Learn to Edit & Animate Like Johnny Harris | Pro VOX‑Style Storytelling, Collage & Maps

And what I want to do is also not have them from the side. Both of them can come from the top, one a little bit below.
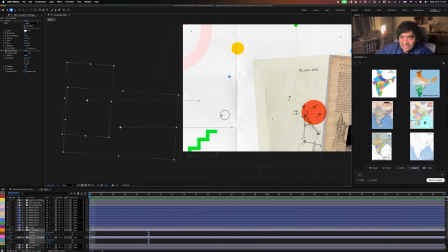2469s
So what I mean is I can come here and actually just
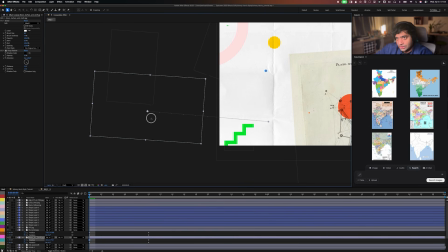2474s
take the image and actually put it where I want to in terms of how I want it to come in.
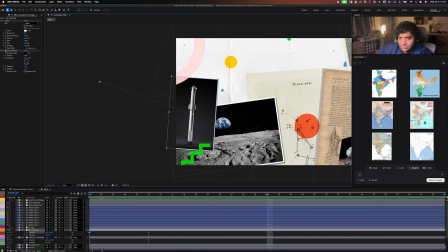2481s
And this maybe is a bit too much. So I'm going to just bring them slightly in.
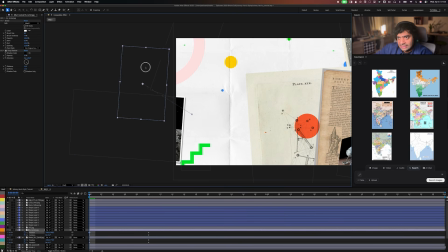2487s
One could already have been peeking in from here. And I can take this, slightly bring it closer, and it can just come in like that. Select all the keyframes, F9 on the keyboard to easy ease, right click, let's go to keyframe assistant, easy ease, and now it can nicely ease into the frame, and that looks a little bit like this.
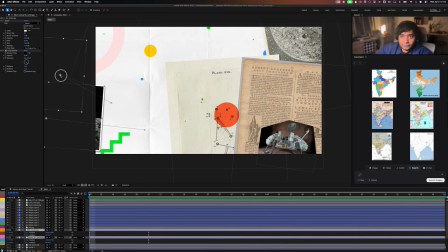2506s
So what I want to do is actually reduce the amount it moves. So I'm going to just bring it closer, reduce the amount of rotation on this image. It was a bit much for my liking now. I would say -2 is fine. So something like that.
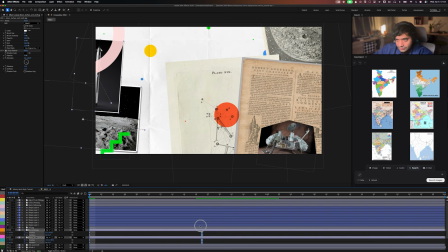2520s
That's totally fine with me. And I would also move this in front and slow it down a bit. There you go. And what I want to do is I want to now take the keyframes from the first layer or any of the layer you could choose and just stagger it a bit. And this is another pro tip. Remember what I said about variations. Remember what I said about small little imperfections and differences. That's what adds the interest in the motion. So by staggering those keyframes, I make the entry of both those layers not the same. It comes one after the other, or it comes slightly staggered. Another thing that I would like to do is also stagger even the properties inside the layers. For example, I can move the rotation keyframes and stagger them as well. So everything kind of happens in a different speed. And now you can already see how much more realistic and how much better the motion just got from what you just saw before.
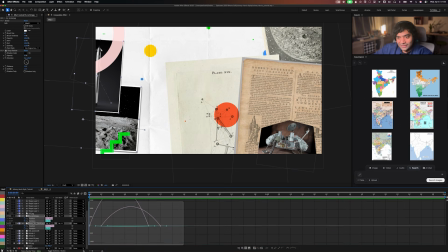2573s
And what we can do now is go into the graph editor and actually edit those speed graphs, and that's really where the magic happens. So I'm gonna make it come in quick and then slowly like come into position, so something like that. But now because we've done this, we can now move this and give it some more breathing room for that motion to actually take place. So something like that. I'm going to move it even a bit more back and make it not that slow. So let's go with this. This is perfect. All right, so now we've got the ones on the left side.
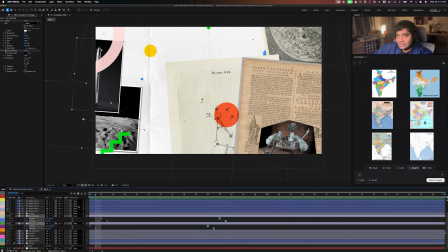2605s
And while this happens, I'm going to animate, of course, the ones on the right side as well, a few.
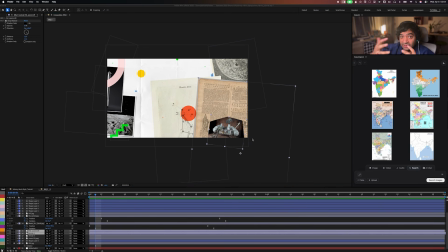2610s
And so it's important also to really understand what to leave in the composition and what to leave out, and how to show just what's needed. All right, so now I'm going to animate the part on the right side.
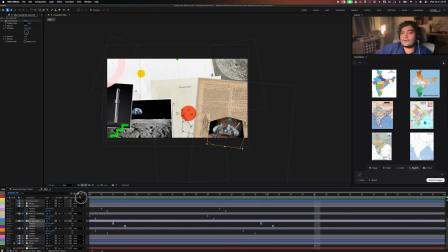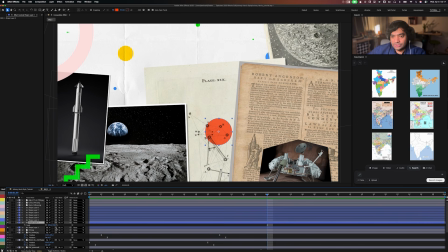2633s
So what I want to do is just do a simple scale animation. So I'm going to press S on that layer, click the S keyframe already. And when this comes in, I'm going to just add the scale keyframe again, bring that all the way down to 0 and just make it kind of come in like this.
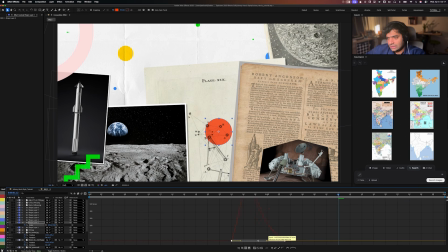2653s
Easy ease, graph editor. I'm going to make it nice and smooth so it can come in fast and then slow down like that.
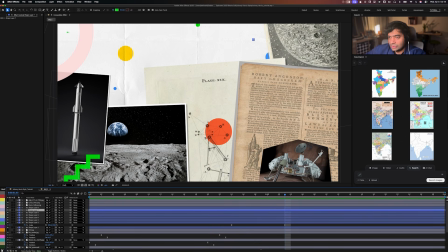2661s
I think what I would like to do is also add another ellipse around it. So I just duplicated it with Command D, make this slightly bigger. What I'm going to do is add a stroke, like a white stroke, and remove the fill completely to remove this extra multiply effect.
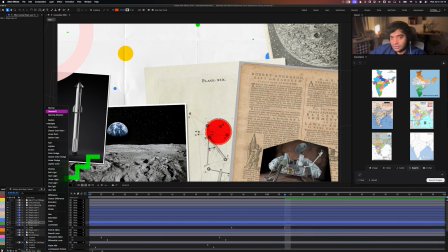2679s
So as you can see, the blending mode is still on. So I'm going to turn the blending mode off, and now we can actually see the stroke. And what we want is, I don't want the fill in this second one. So we don't have that double multiply effect.
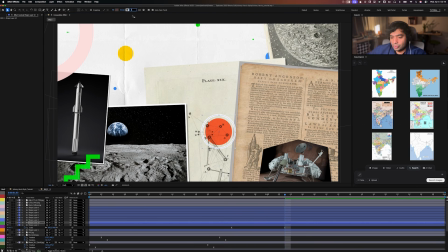2693s
And then I want to just increase this slightly, make the stroke way thinner. So say about 2, that's perfect. Bring this slightly down. And now what I want to do is, I have the scale effect here as well. So it will both scale up like this. I'm just going to stagger this, so it looks like a hotspot.